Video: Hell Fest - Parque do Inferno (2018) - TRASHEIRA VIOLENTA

Olá pessoal, bem-vindos a Trashira Violenta. Eu sou Osvaldo e o filme da vez é Hellfest, Parque do Inferno.
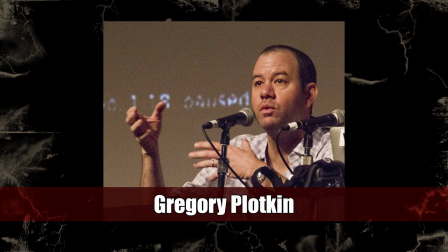O filme é dirigido por Gregory Plotkin, que dirigiu a atividade paranormal a algum número, eu não sei qual que é.
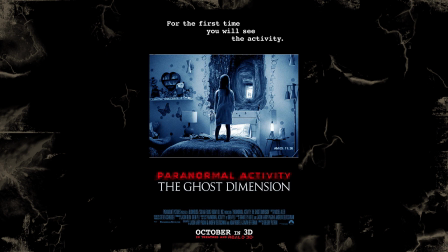Mas ele tem mais expertise como montador.
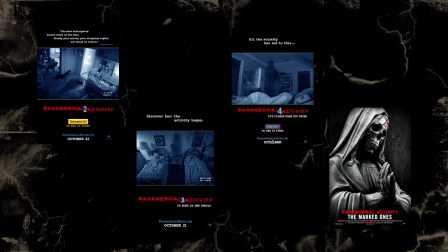Ele fez a montagem de quase todas as atividades paranormal, além de Corra, A Morte Te Dá Parabéns e Noite de Jogos.
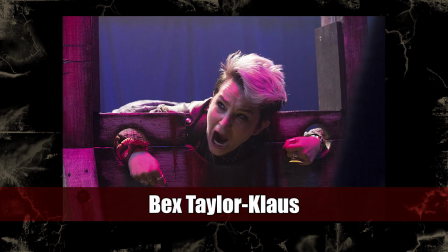O filme estrela M. Forsyth, da série Channel Zero, Bax Taylor Claws, da série Pânico, e Rain Edwards, da série do MacGyver. Hellfest é um filme que estreou em 2018, e ele passou meio batido ano passado, mas ele é praticamente um remake não oficial do Pague Pra Entrar, Reze Pra Sair, do Tobe Hooper.
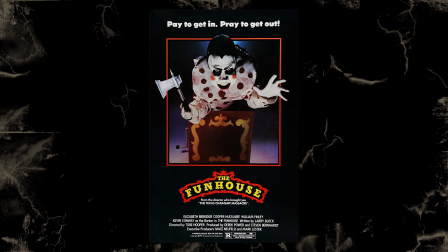Os dois têm muitas semelhanças, principalmente a ambientação de parque temático, mas também têm algumas diferenças, mais ou menos parecido com o remake do Madrugada dos Mortos. É até curioso como eles não lançaram esse filme como um remake pra, sei lá, tentar atrair o público do fan house, que hoje em dia é um cult classic. Eu aposto que alguém deu essa ideia em algum momento, mas os estúdios estão meio receosos de tacar a nomenclatura remake por aí, né? Antes de falar do filme, vou pedir pra vocês já se inscreverem no canal se vocês não forem inscritos, deem uma curtida no vídeo, sigam a gente nas redes sociais, os links estão na descrição,
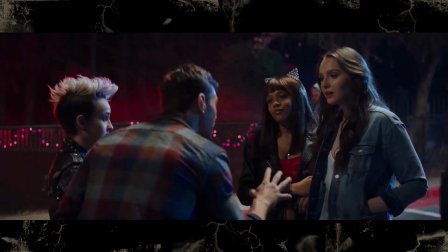e comentem aí embaixo sugestões de filmes pra gente falar aqui no canal. A trama de Hellfest segue um grupo de jovens que vai para o Hellfest,
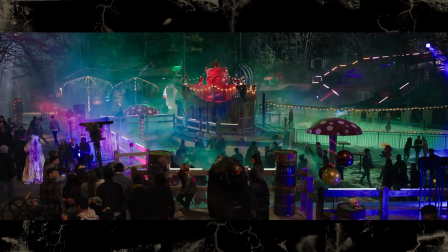que é um parque temático de terror, cheio de trem fantasma e labirinto, com aquela galera fantasiada que pula pra te dar susto.
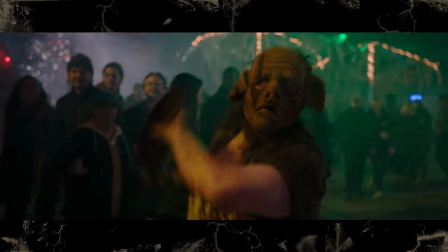Enfim, é um grande festival de terror.
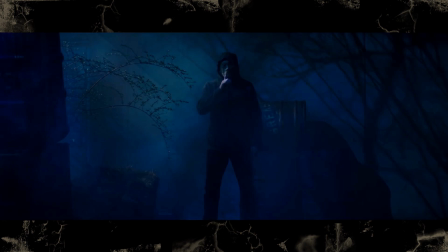O problema começa quando um assassino mascarado decide usar aquela ambientação pra caçar e matar alguns jovens dentro das atrações,
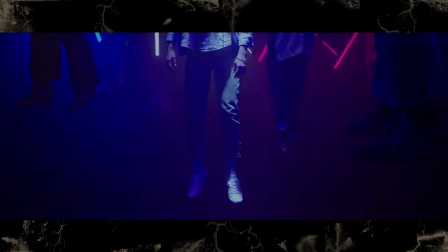e ninguém suspeita de nada porque acham que é parte da encenação ou da decoração macabra do local.
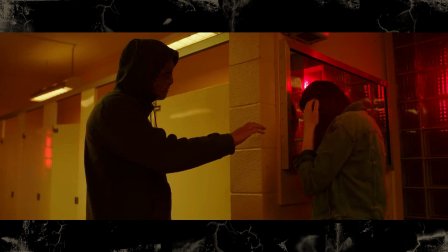Esse assassino sem nome desenvolve um fascínio pela Natalie, que é a nossa protagonista, e começa a ir atrás do grupo de amigos dela. A primeira coisa que eu tenho pra comentar é que logo de cara, só pelo título, eu não consegui levar esse filme a sério, porque Hellfest não é só um nome genérico que parece uma dessas continuações ruins de Hellraiser,
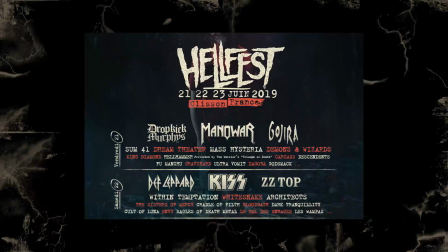é também o nome de um festival de heavy metal e rock bem conhecido que acontece na França. Então no começo do filme, toda hora que um dos personagens falava Ah, nós conseguimos os ingressos VIP pro Hellfest, eu respondia mentalmente Ah, maneiro, vamos ver o Iron Maiden? Mas essa problemática inicial à parte, eu achei Hellfest um filme bem divertido e competente Mas ele é bem em qualquer coisa, assim, ele é um slasher genérico e isso ele faz bem Mas ele não se destaca muito O que eu mais gostei do filme foi toda a parte técnica,
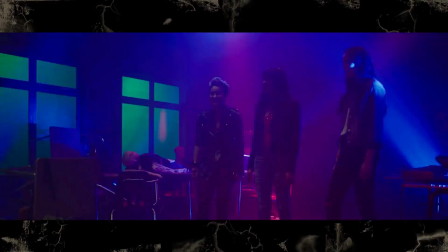que eu acho que é bem memorável Ele vai naquela onda meio revivalista,
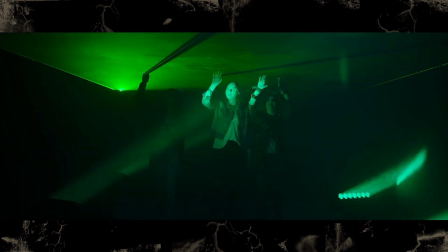psicodélica e tem uma fotografia bem variada e criativa usando um monte de cor diferente, bem neon, bem vibrante.
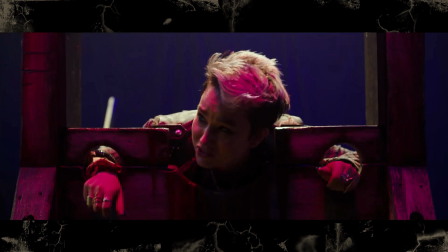O que na verdade faz bastante sentido porque não é uma fotografia surreal, isso faz parte do ambiente do parque de diversão. O Gregory Plotkin parece que dirigiu esse filme pra mostrar o que ele pode fazer como diretor porque ele usa todos os tipos de técnicas possíveis, mas também depois de tanto trabalhar na franquia da Atividade Paranormal eu imagino que o cara queria fazer alguma coisa diferente, né? E eu gosto que essas técnicas não são a troco de nada. Uma coisa que ele faz muito bem no filme é passar a sensação de labirinto.
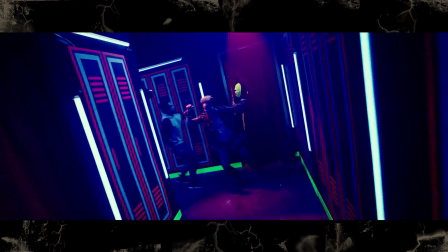Tem aquelas cenas todas em plano holandês que mostram os jovens correndo várias vezes pelos mesmos corredores, dá a sensação de que o lugar é grande e que não tem muita saída. E ele usa o contra-zoom, a famosa técnica do corpo que cai do Hitchcock,
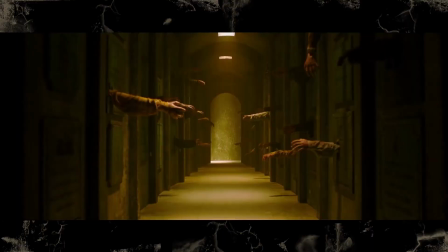em um dos cenários pra dar a impressão de que o corredor tá se alongando e se estreitando.
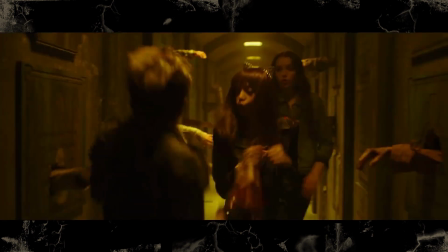O que faz parte do labirinto porque esse corredor em específico vai ficando mais estreito mesmo enquanto os personagens andam por ele.
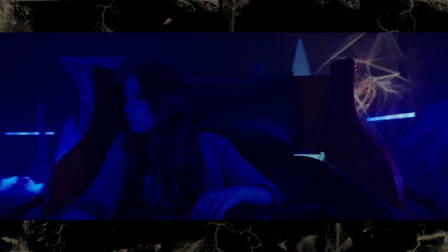Tem a cena no trem fantasma, que a câmera é posicionada, fixada ao carrinho e acompanha os movimentos dele, que eu achei bem feito.
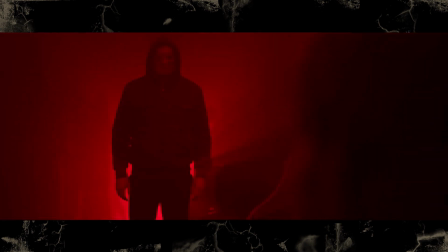E essa cena fica bem tensa depois, quando o trem fantasma quebra e a protagonista fica presa lá dentro, com uma luz vermelha piscando e o estranho mascarado se aproximando do carrinho.
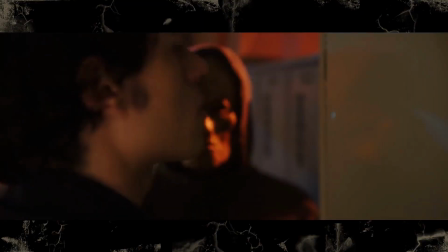Mas ao mesmo tempo que ele consegue fazer essas cenas boas, também tem aquele velho problema do terror no geral, que são os jumpscares óbvios, né?